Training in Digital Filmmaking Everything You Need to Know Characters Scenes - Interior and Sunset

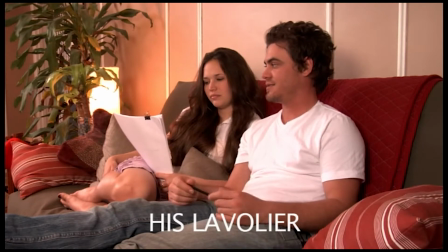It's one of those things, it looks good on paper, but it just doesn't sound good out loud. Jake, this doesn't sound like something anyone would say. I know. It's one of those things, it looks good on paper, but it just doesn't sound good out loud.
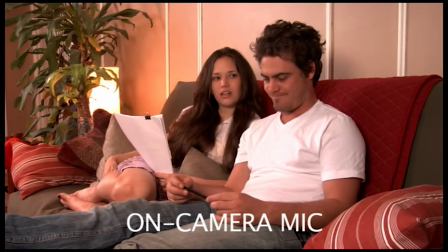Jake, this doesn't sound like something anyone would say. I know.
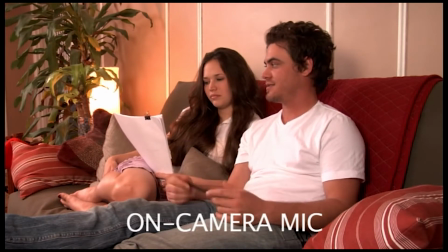It's one of those things, it looks good on paper, but it just doesn't sound good out loud. Jake, this doesn't sound like something anyone would say. I know. It's one of those things, it looks good on paper, but it just doesn't sound good out loud.
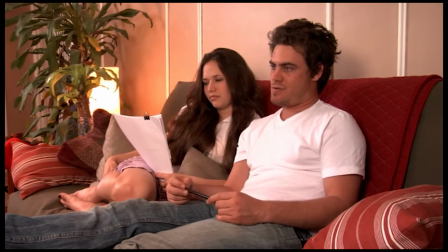Okay, so that gives you a few options next time you show up in the set. You know pretty much what you would like to use to get what kind of sounds.
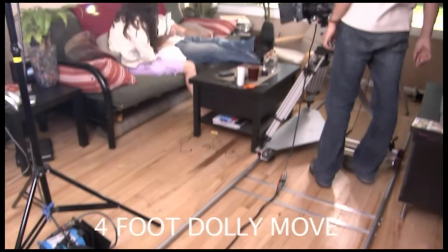So let's go ahead and talk about the dolly move that we used. You can see the dolly track is right there, and we're only using a portion of it.
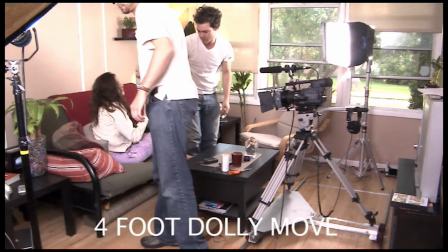This is going to only be a 4-foot dolly move for this entire scene. Now here's the Kinoflow lights that we were using last night.
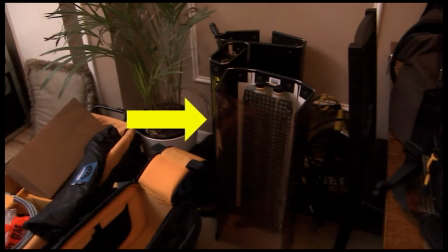They're wrapped up in the corner over here. We can't use them anymore right now because it's daylight, and at this point in daylight, because there's a lot of light coming through the windows,
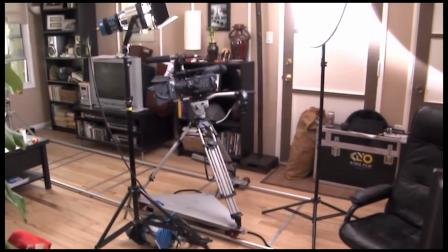we need a lot more power, or we would need to use larger Kinoflow units, which we don't have.
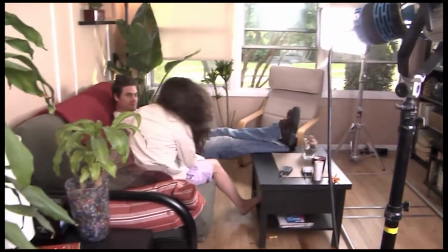What we do have, though, is the HMIs that we learned about earlier in the production section. And the HMI 400 watt ARRI light right there is going to put out a lot of light.
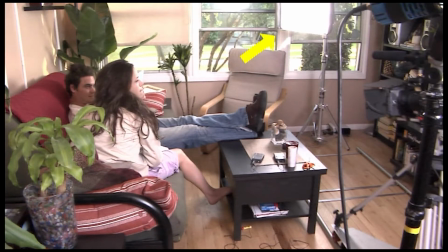And there's another 200 watt right there sitting next to the window. And that 200 watt is going to mimic the light coming from the window by creating an edge light.
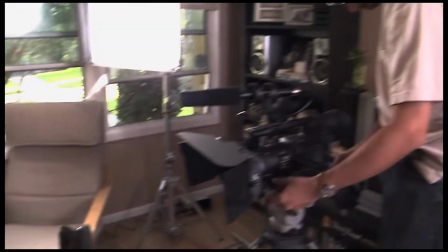Because normally, even though there's window light coming through, but it's not going to actually affect our image, it's just going to detract from the image.
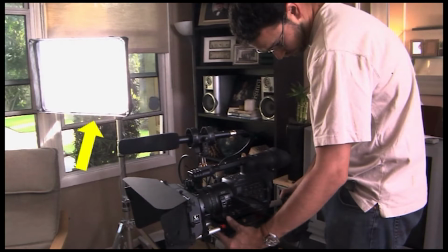So you notice the placement of that light, and we're going to show it to you from a few more angles so you know exactly where it is in relation to the actors on the set. There it is in relation to the camera. It's coming in from right around the right side.
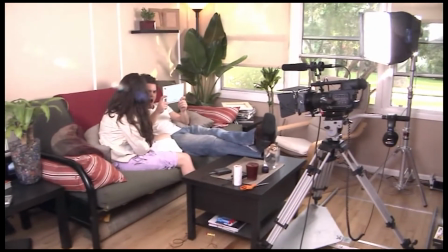It's going to go ahead and fill in their faces, but also create a little bit of a very soft rim light that is very convincing and makes it feel like the light's coming from the window.
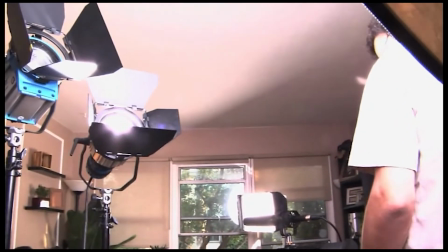Now we're going to go ahead and listen to our DP, Evan, and he's going to tell us a little bit about HMI lighting. Most HMIs you don't want to hot restrike unless they literally are only like under 30 seconds between hot and cold. Simply because the mercury inside of the HMI can fog and atomize on the inside of the bulb, and it reduces the life of the bulb. So essentially what he was talking about is what's called a hot restrike,
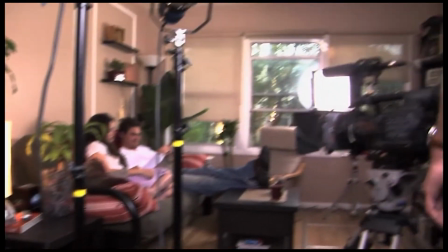which is when you turn off the HMI light and then very quickly turn it back on without giving it some time to cool down.
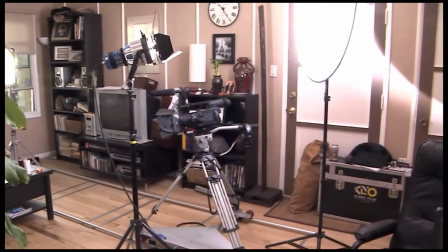And some lights allow you to do that, like the ARRI lights allow you to do that,
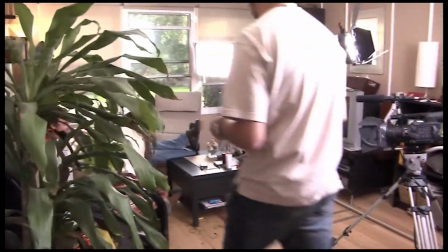but at the same time some other manufacturers make lights that don't allow you to do that. And the HMI bulb,
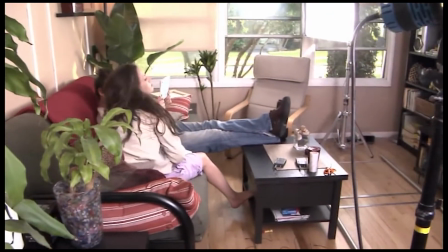which is a very expensive bulb, but sometimes it's $500–600 or even more than that,
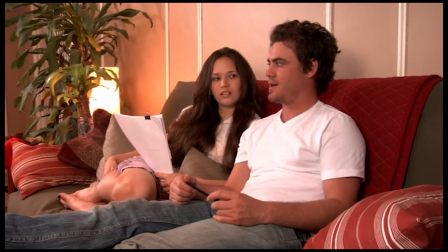will actually atomize and will reduce the life of that bulb if you hot restrike it, which means as soon as you turn off the HMI light, you turn it right back on without waiting for about at least 30 seconds or longer sometimes.
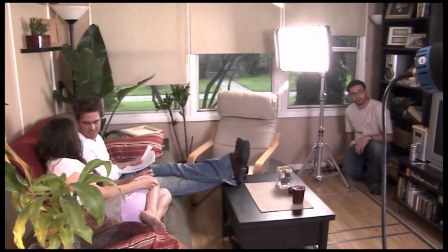So again, that's what a hot restrike is. Okay, so let's talk about the beam path that this light is making right there. It's sitting right next to the window, and that's the beam path that it's creating right there. It's hitting them from the right side of their faces, and it's filling in their faces for when the dolly is in that particular position.
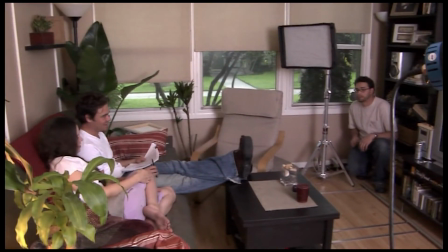You'll find that sometimes you'll have to put these lights in some pretty obscure positions sometimes just for the dolly's sake.
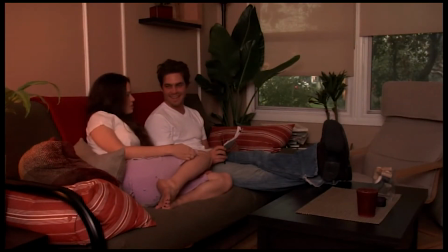So when you go ahead and turn it off, that's the look. That's what you're actually losing when you turn off that particular light. You'll notice that it feels very flat at this point because all you're getting is just a main 400 watt
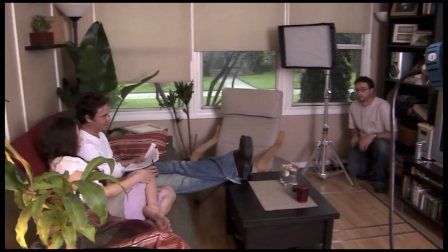ARRI HMI being bounced through the circular white reflector disc on the other side right there. So this light in particular is off right now, and we're going to go ahead and see what the ARRI light is doing right now on the other side.
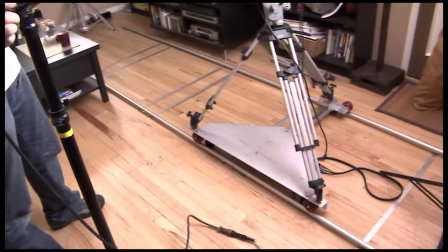We're just using two lights, that's it. So here comes the ARRI light, and I want to go ahead and draw your attention to something.
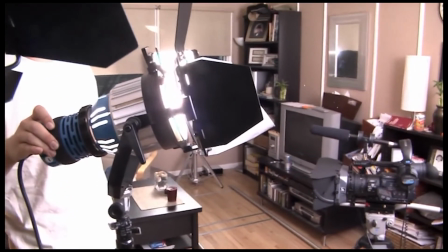On this particular ARRI unit, it has two dials on the back, two black dials.
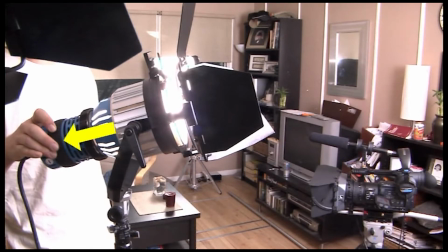One of them, the one in the back, allows you to actually focus the light and spot it and flood it. However, the one in the front actually will unscrew the light assembly from the housing.
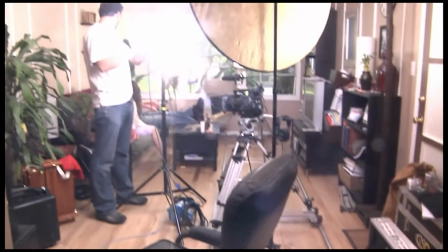So you want to be careful which one you touch and which one you actually rotate to focus and defocus the light.
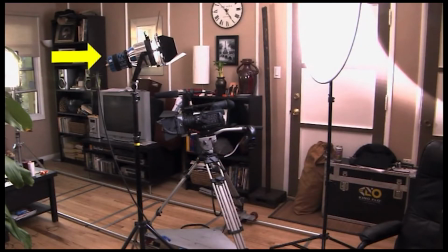So there's where the light is. That's a 400 watt HMI. You can see it right there, and it's bouncing through that light disc right there on the right side, which is also sitting on its own stand. It's creating a larger surface, and it's shining into that.
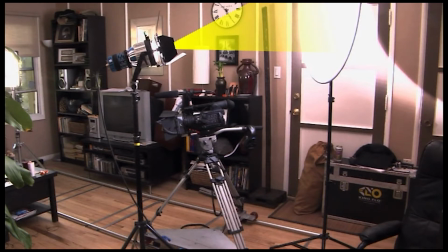And when a light like that shines into a disc like that, it allows you to put the disc even further away and make a very large, softer source out of a very small source like the ARRI.
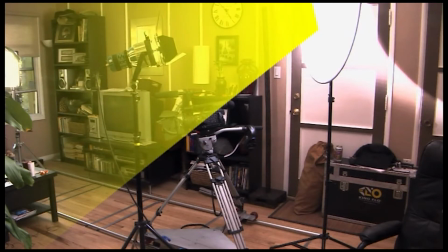And that's what is created on the other side. It's a very large, soft source through that circular disc. It's just a circular reflector disc that we've been using on the other productions pretty much the entire time.
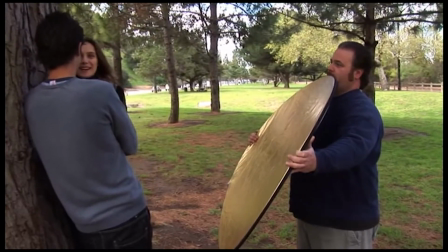And it's just about a $100 disc that you can buy very easily. It has 5 different surfaces, and each one of them will give you a whole different kind of look.
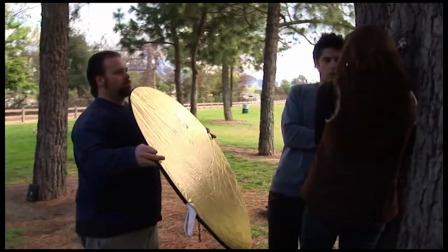Now let's go ahead and see what it is in relation to the actors on the set.
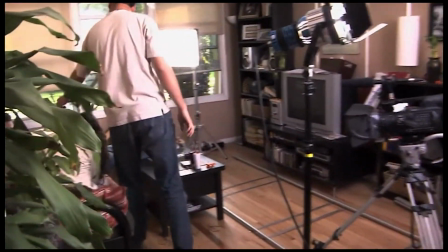There is the DP right there going through the set, and we're going to walk in behind him. There are the actors right there.
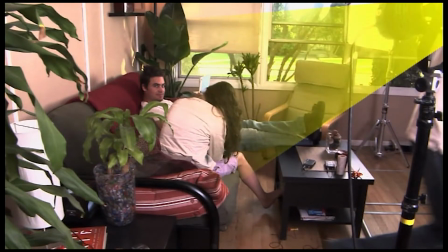So it's probably about 8 or 10 feet away. It's real simple. And there's the light. That's the beam path where it's shining directly on the actors. And it is the one that's creating the major shadow because it's the most powerful light on the set.
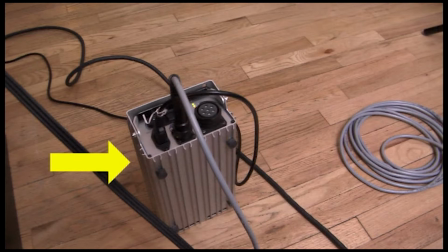Even though the 200 watts closer to them, the 400 watts more powerful. And even after it's being bounced, it's actually still more powerful. So there's the ballast for the 400 watt light. The ballast, like we said before, is the power supply for it.
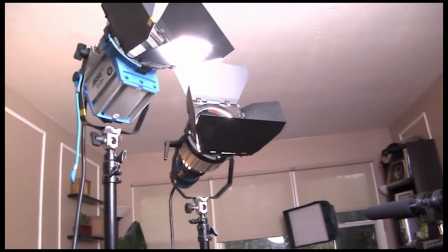And we can actually go ahead and turn it off from the ballast, which is the power supply.
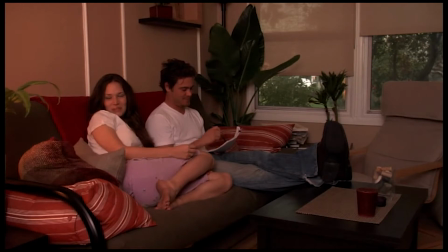And when we turn it off, there's the effect.
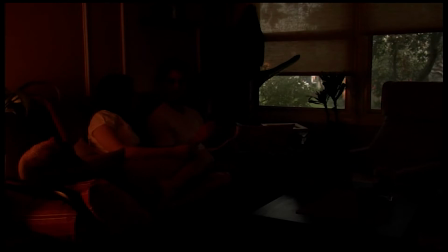And you notice that the outside, the actual window that leads outside, it looks normal.
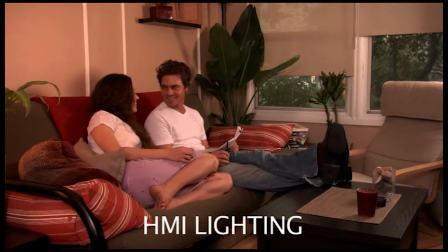However, you can't see anything inside that room unless you use that HMI lighting,
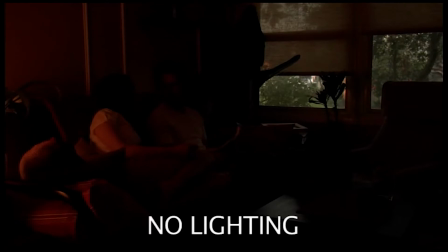because the light outside is just so bright that without lighting, it's going to look extremely, extremely dark inside that room.
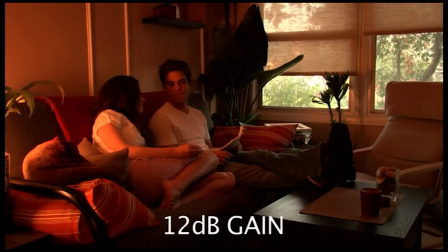So here it is with 3 decibels of gain and then 12 decibels of gain, and you can see how grainy it gets at that point, and then also the outside, the background blows out completely. So it's not a very pleasant frame, at least not to me. I mean, it doesn't look professional to me unless you use some kind of HMI lighting in this particular circumstance.
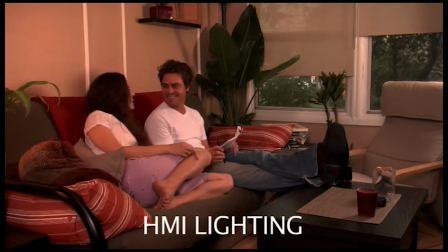It just doesn't feel right. It doesn't feel like these are 2 people sitting in a house as the human eye would see it.
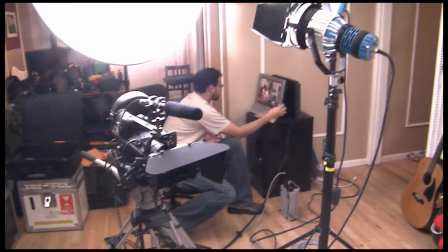So there's the DP, and he's observing his monitor, the set monitor right there. That's the low-cost monitor that he's using right there, and he's comparing it to the monitor behind it.
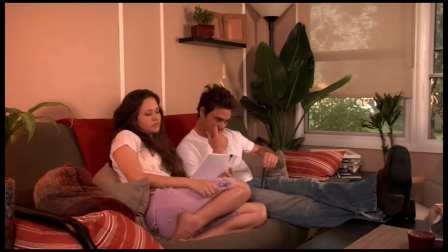It's a professional monitor, trying to get different readings and seeing what someone at home would actually see on their standard monitor that they would have.
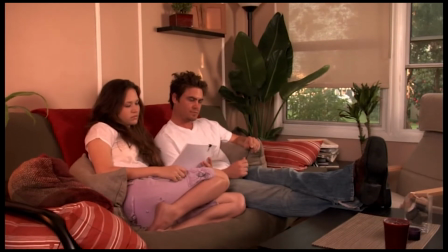In this particular case, now we're going to talk about composition. You'll notice the composition here in this particular circumstance.
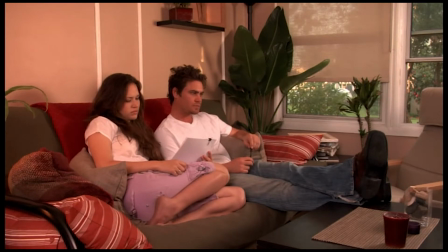It actually, whether you can see it right away or not, it matches something we already talked about. When we freeze the frame, we can actually see a triangular composition.
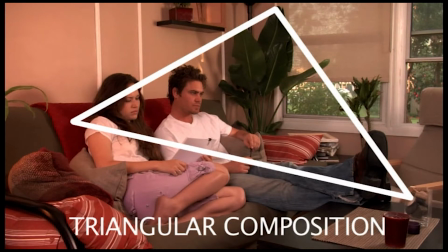And the reason it's triangular is because that plant right there, it's in the center of the frame and it's extremely tall. It kind of almost dominates the frame, but it's not a human being in this particular case, obviously. And therefore, it can't take attention away from the actual people that are in the frame. It's also part of the background and not closer to the camera.
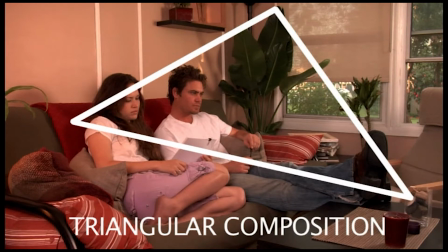But it does form a triangular composition with the people that are in the frame, and also Jake's feet and his legs, you know, the way that he's got him actually bisecting the frame towards the right-hand side like that.
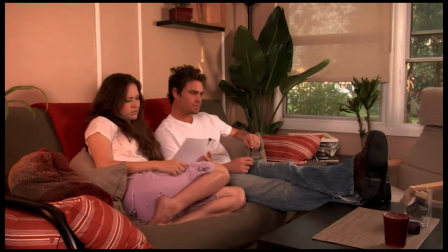So that's the kind of composition that we have right now, and it kind of creates a feeling that
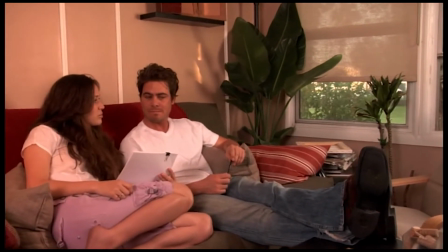Jake is kind of feeling low at this point because there's something in the frame that is taller than him that's kind of overpowering the frame and being dominant,
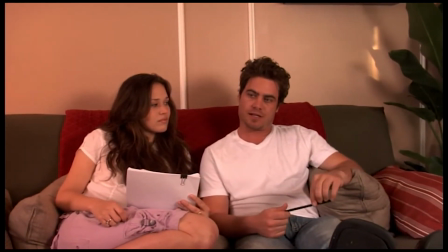even though it's not immediately obvious, but that is something that's happening. So there's the first, that was position 1 on the dolly, and this is now position 2.
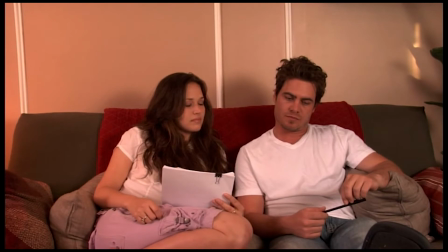And we didn't like how far we moved in. This was way too far.
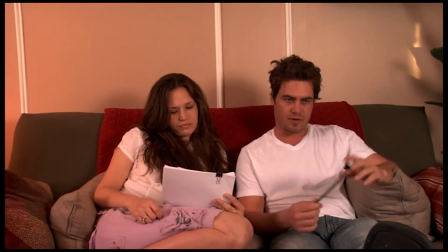The next dolly shots, we modified it and stopped way, way before we even got that far.
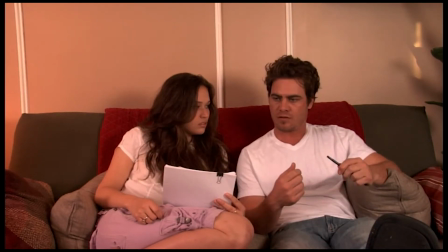Let's freeze the frame here real quick, and we'll talk about another item of composition, that's the lines. You can see that here, the reason that we chose not to go with this particular composition is very flat. There's only one line of axes.
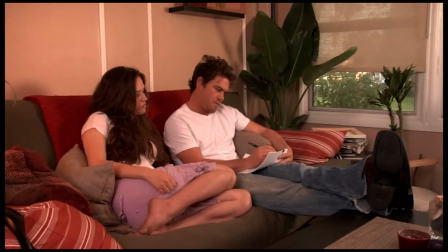There's nothing that leads the eye into the distance, like in this composition right here, which has several lines that lead your eye into the distance.